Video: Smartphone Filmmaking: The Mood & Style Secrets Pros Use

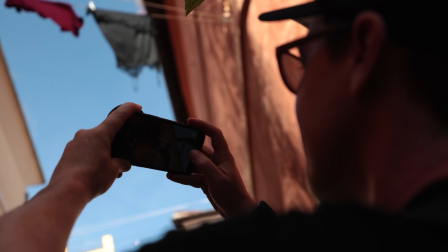Now, if you're a smartphone filmmaker or content creator, how can you give your videos a certain style, mood, or feel?
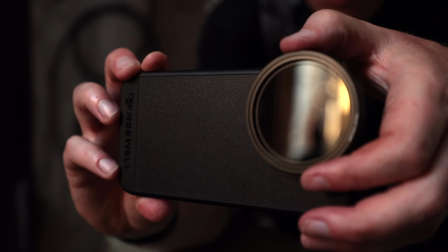Well, today I'm in Rome where I'm going to show you exactly how. I'm going to share some filmmaking tips and techniques that will completely transform how you shoot and edit your videos.
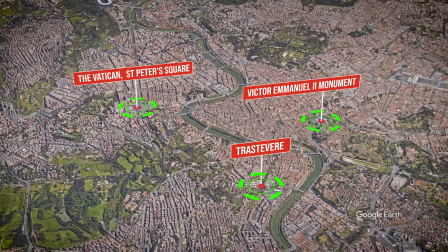We're going to explore 3 different locations across the city where I'll be demonstrating 3 distinct styles of shooting and editing.
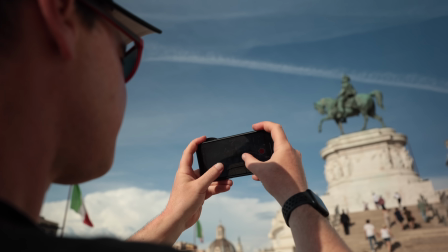A big thanks to Epidemic Sound for sponsoring this video. This is where I'll be going to get all of my music and sound effects for today's edits. Okay, let's jump straight into this one and head to our first location, Vatican City. And the filmmaking style for this location is cinematic.
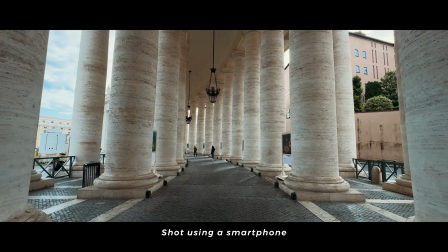So how can we make our smartphone footage look like something out of a Hollywood movie? Well, one of the first things that we can do is to put our smartphone on a gimbal.
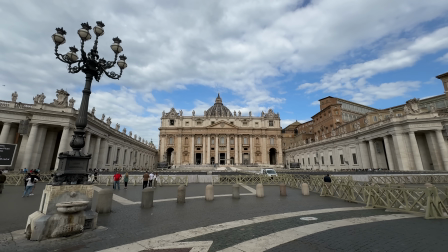This is really going to help capture nice smooth shots that are often associated with big Hollywood feature films.
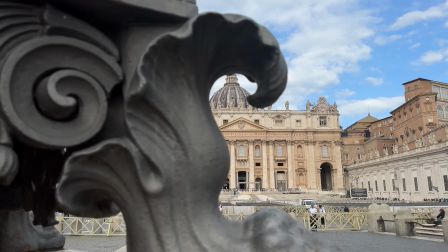Shots starting low and rising up, reveal shots smoothly pushing forward.
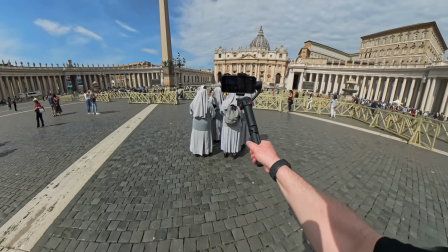These shots are all possible to shoot handheld, but definitely harder and won't look as professional.
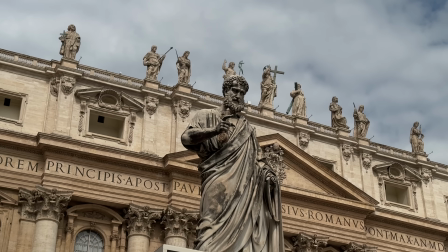A gimbal makes these shots easy. Now, if you're someone looking specifically to capture cinematic looking shots, then make sure you get a gimbal with a good tilt axis,
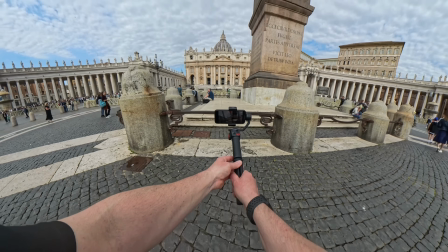because this is what's going to replicate those unique camera angles and smooth movements.
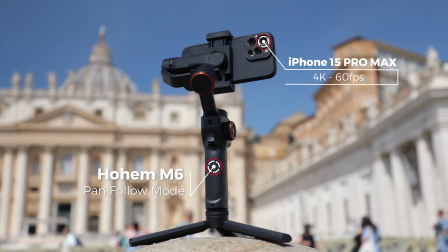I'm shooting everything today on the iPhone 15 Pro Max and the HOEM M6, as well as using this variable ND filter for a more cinematic look.
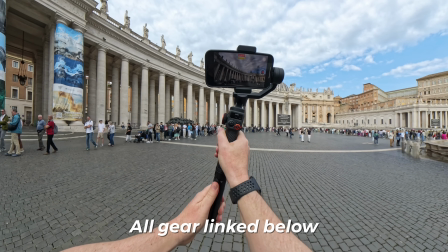As always, I will link all gear used in this video in the description below.
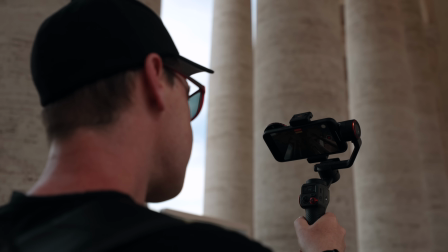Now, a quick tip here for making shots look more dramatic is to use a wide angle lens and tilt the camera up.
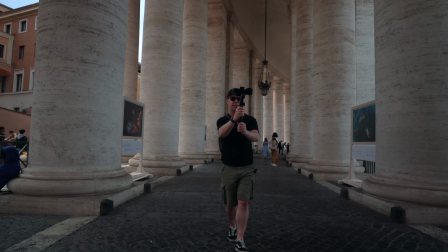You'll see this technique being used in a lot of feature films. Wide angle lenses capture a broader field of view,
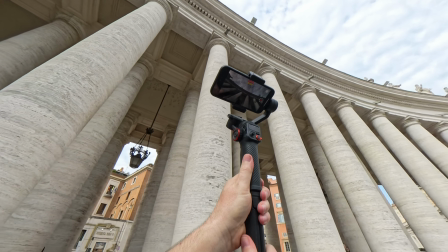and tilting upwards exaggerates perspectives and vertical lines, making structures appear taller and more imposing.
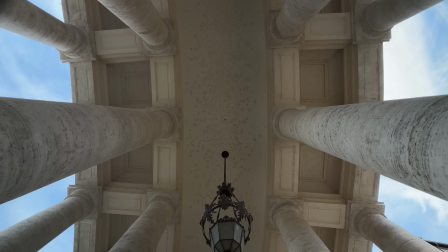You could go really extreme and point your camera directly up. I like to push forward with these shots, keep your movements smooth and consistent.
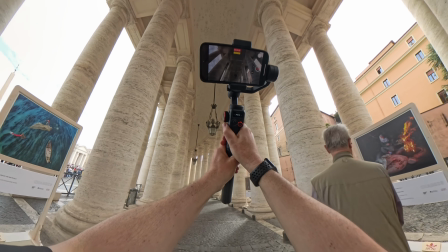You could get a bit more creative, start with a slight tilt up and then tilt down to reveal your location.
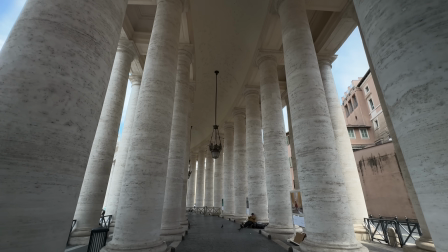All of these adjustments in how you shoot will contribute to the final look and feel of your edit. Now, as well as capturing nice wide shots of all this incredible architecture, it's also really important to capture close-up detailed shots.
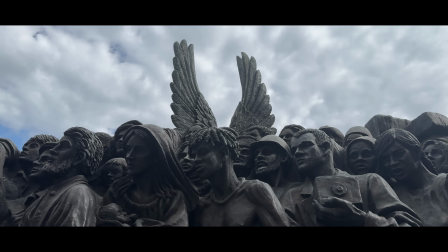Like these statues, I'm going to start close up and gradually pull back. Or the inscriptions carved into this red granite. All of these shots are going to help tell a better story. Now, music is going to be so important with this edit. For example, let's take a look at this footage with some happy, quirky music.
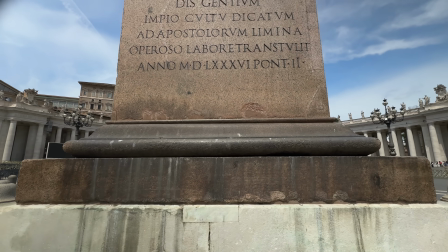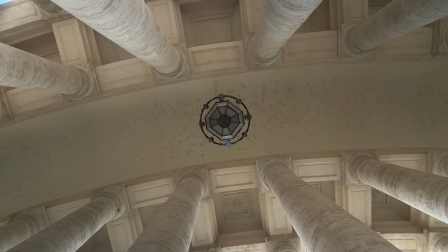Yeah, it doesn't seem quite right, does it? But now let's try and find something a little bit more cinematic, maybe something orchestral.
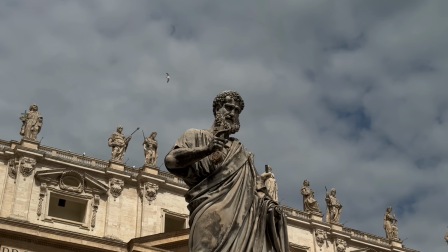And as you can see, by simply changing the music, we completely transform the look, feel, and mood of this footage.
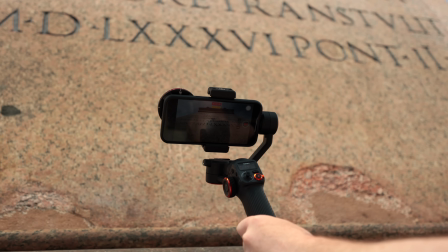Okay, so what else can we do to this footage to help stylize it some more? Well, we could add a color grade.
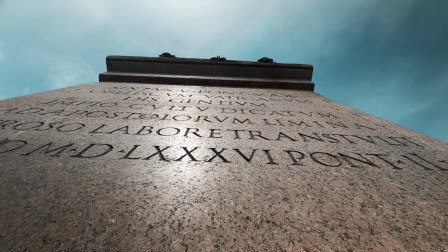Color grading this footage will help give it a much more unique look, instantly separating it from all the other smartphone videos.
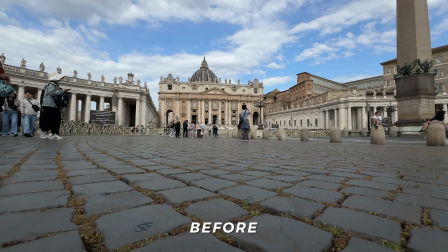I'm going to use my orange and teal LUT from my smartphone LUT Pack Volume 2 for this, because this preset is specifically designed for smartphone videos.
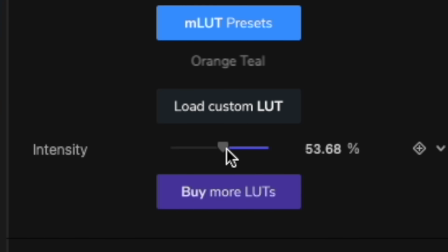And using this intensity slider, I can adjust the strength of this color grade to my taste.
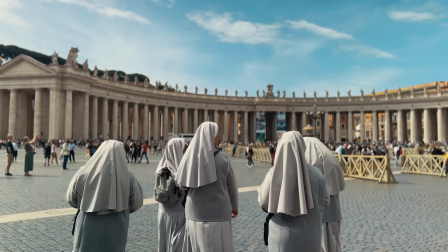I find less is more when it comes to color grading, so let's go about here.
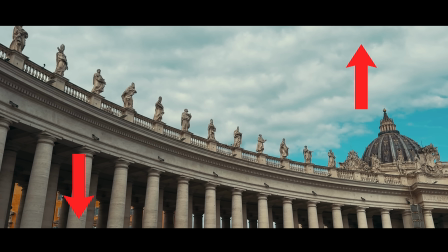Adding black bars will also enhance the cinematic look of this footage, helping replicate aspect ratios used in many Hollywood films.
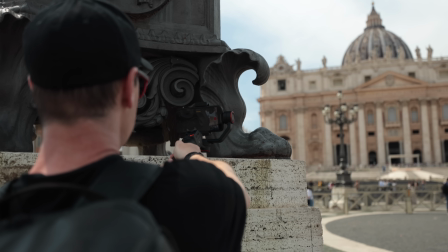I will leave a free download to some black bars below. Now, another way you can get a more cinematic look is to shoot in slow motion.
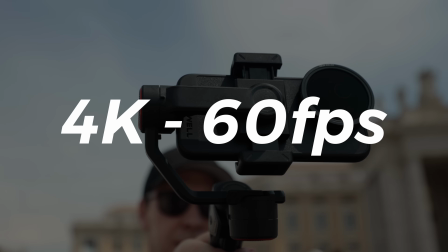I'm shooting most shots today at 4K 60 frames per second so that I can slow my footage down by 50% in the edit if needed.
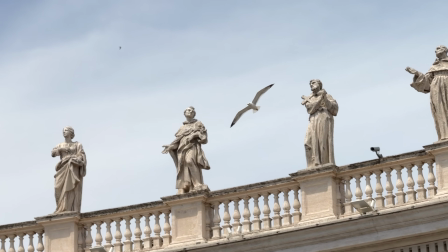I'm also going to capture some shots at 120 frames per second for super slow motion. You'll lose a bit of image quality doing this, so just weigh up if you feel it's worth it for the shot.
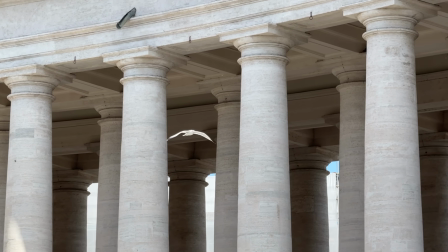Some shots just look better in slow motion, like this seagull flying past the pillars or the water falling from this fountain. Now, I really want to give this footage a blockbuster Hollywood feel. Ideally, I'd send a drone up in the sky and get some aerial shots, but drones are strictly prohibited here at the Vatican.
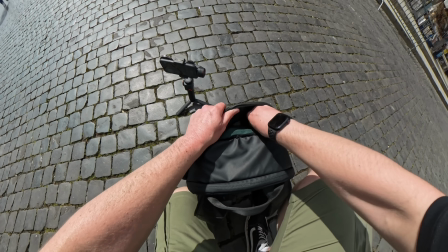But I do have an alternative. Yes, you've guessed it, a 3-meter long extension pole.
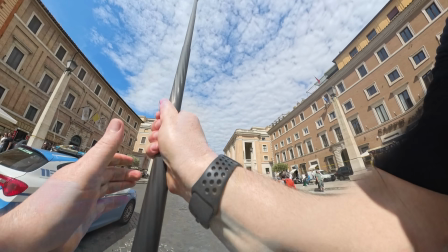It makes a regular appearance on this channel because it allows you to get your camera to an elevated position without having to worry about drone laws.
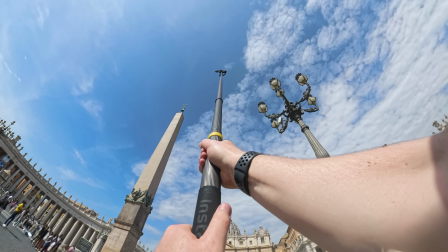Yes, you're not going to get as high as a drone, but it'll definitely help make your footage stand out and add a lot more production value, which is exactly what we need for the cinematic look.
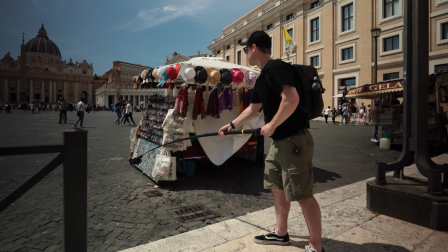This setup also doubles as a crane or jib. We can now start with our camera low to the ground and lift up, replicating crane movements,
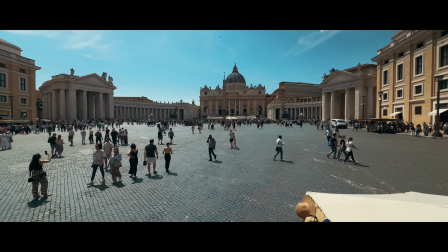and we've now taken what would be be your everyday normal smartphone footage and turned it into something that looks much more professional.
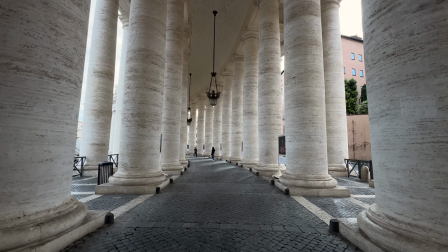So we've shot using a gimbal, we've used a wide-angle lens to add more drama to these shots,
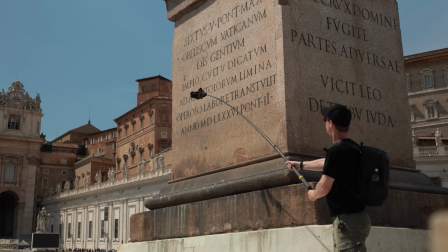we've added cinematic music, we've faked drone shots, crane shots, shot in slow motion, added black bars and color graded.
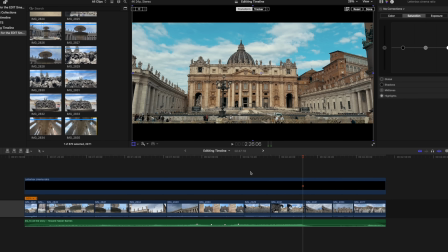So let's see what doing all of this has done to the look, feel and mood of this footage.
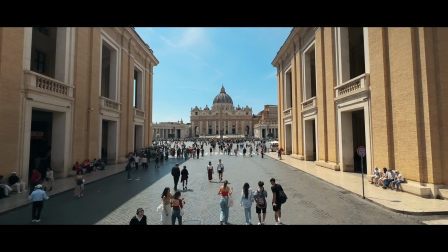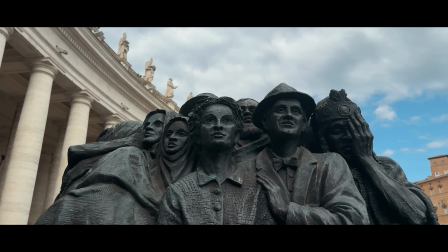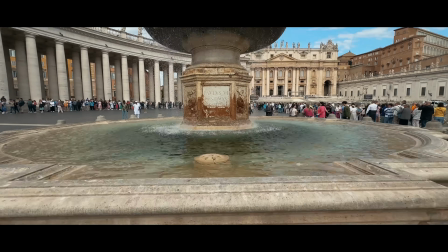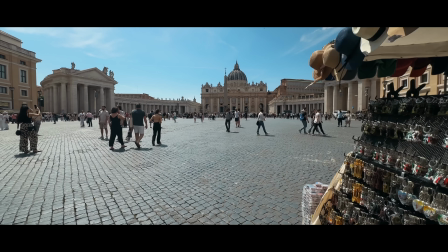Okay, so that was edit number 1. Let's move on to the next location for edit 2.
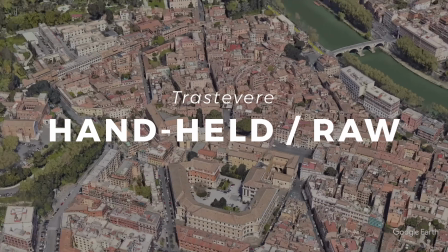And for this, we're heading to the beautiful back streets of Trastevere, where the filmmaking theme for this location is handheld and raw.
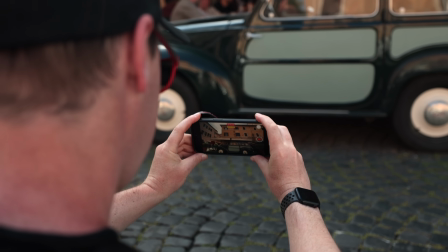Now, I want this edit to feel completely different from the first. No gimbal this time. I'm not looking for smooth camera movements.
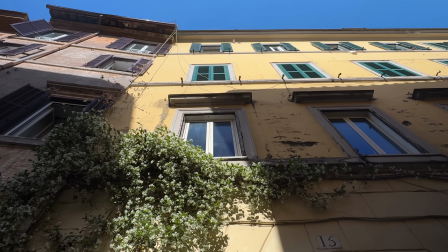In fact, I'm deliberately looking for shaky shots, a more handheld, raw feel.
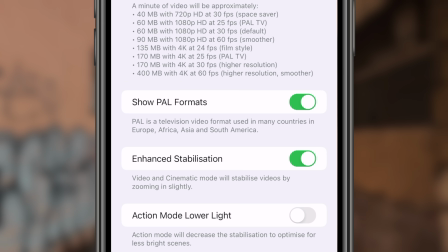I'm even going to go as far as to jump into my camera settings and turn off enhanced stabilization, because this will help give me a more authentic run and gun feel.
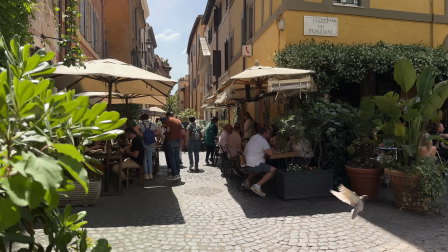Now, there is plenty to shoot here in these back streets. This has to be one of the most picturesque locations I've ever been to.
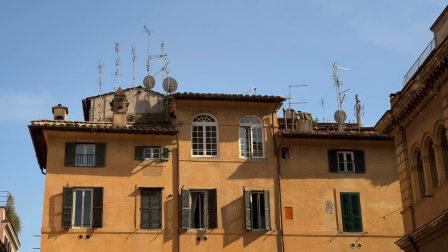We've got vintage cars parked on cobblestone streets, colorful buildings, a really unique blend of historic charm mixed with vibrant graffiti and artwork. And I want to include all of this in the final edit. So like at the last location, I still want to capture a good mix of shots, only here I want to make it more about the people. At the Vatican, it was more about the architecture, whereas here, I want to focus more on the food, the people.
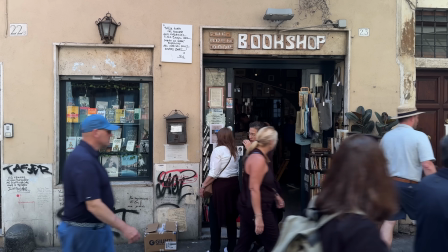There's a very lively atmosphere here today, so let's emphasize this by getting the camera low to the ground and capturing all of the movement.
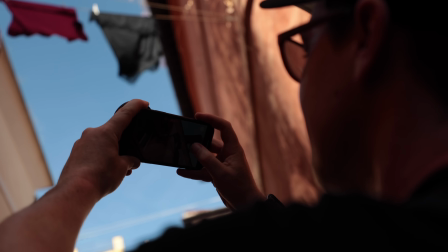No fancy camera work with these shots. I'm mostly standing still and just adding a bit of camera movement or shake.
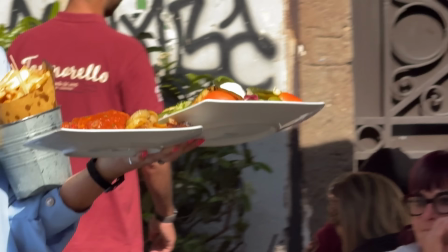The sun shining through these vines, a waitress serving food, a shot tilting down to this bar. All simple handheld shots with a slight bit of camera movement. Now, one of the best ways to make this sequence feel very different to the first is with music.
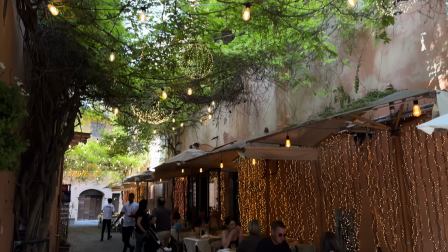Now, instinctively, I look at this footage of the beautiful Italian back streets and I think to myself, well,
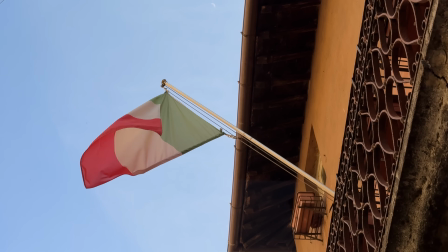let's put some traditional Italian music with it, but I think it's too predictable.
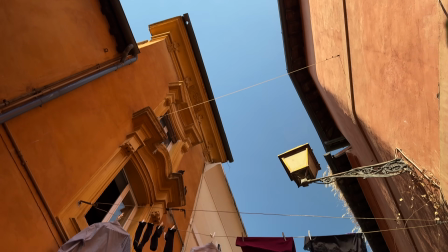I think this would be playing it safe. I actually really like Italian music, but I'm looking for a track that contrasts the visuals, something unexpected.
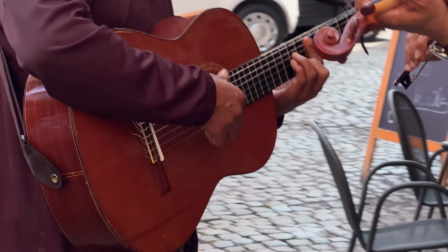So what would be the opposite to some traditional Italian music? Well, we could go for some hip hop.
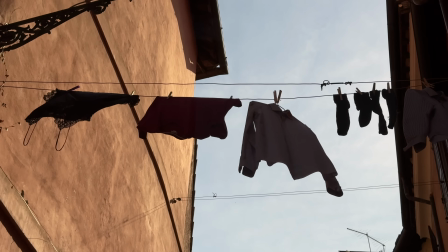So as you can see, the music really does make a difference to this footage. And another thing I'd really like to try here is adding some overlays,
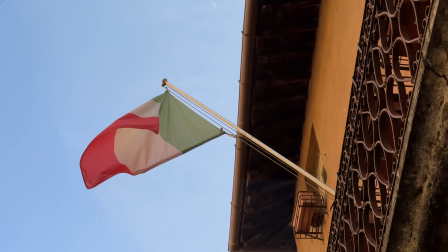maybe some lens flares or film burns, something to transition between one clip and another. Also, sound design is a really important part of the edit. Let me just quickly show you just what difference adding sound design can make to your videos.
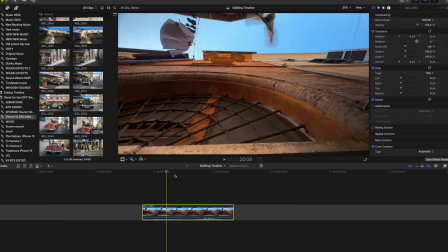Let's take this pigeon shot, for example. This is the original clip with the original sound.
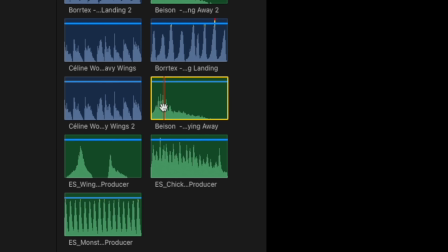Yeah, not great. So now let's add the sound effect of some wings flapping and a soft layer of music.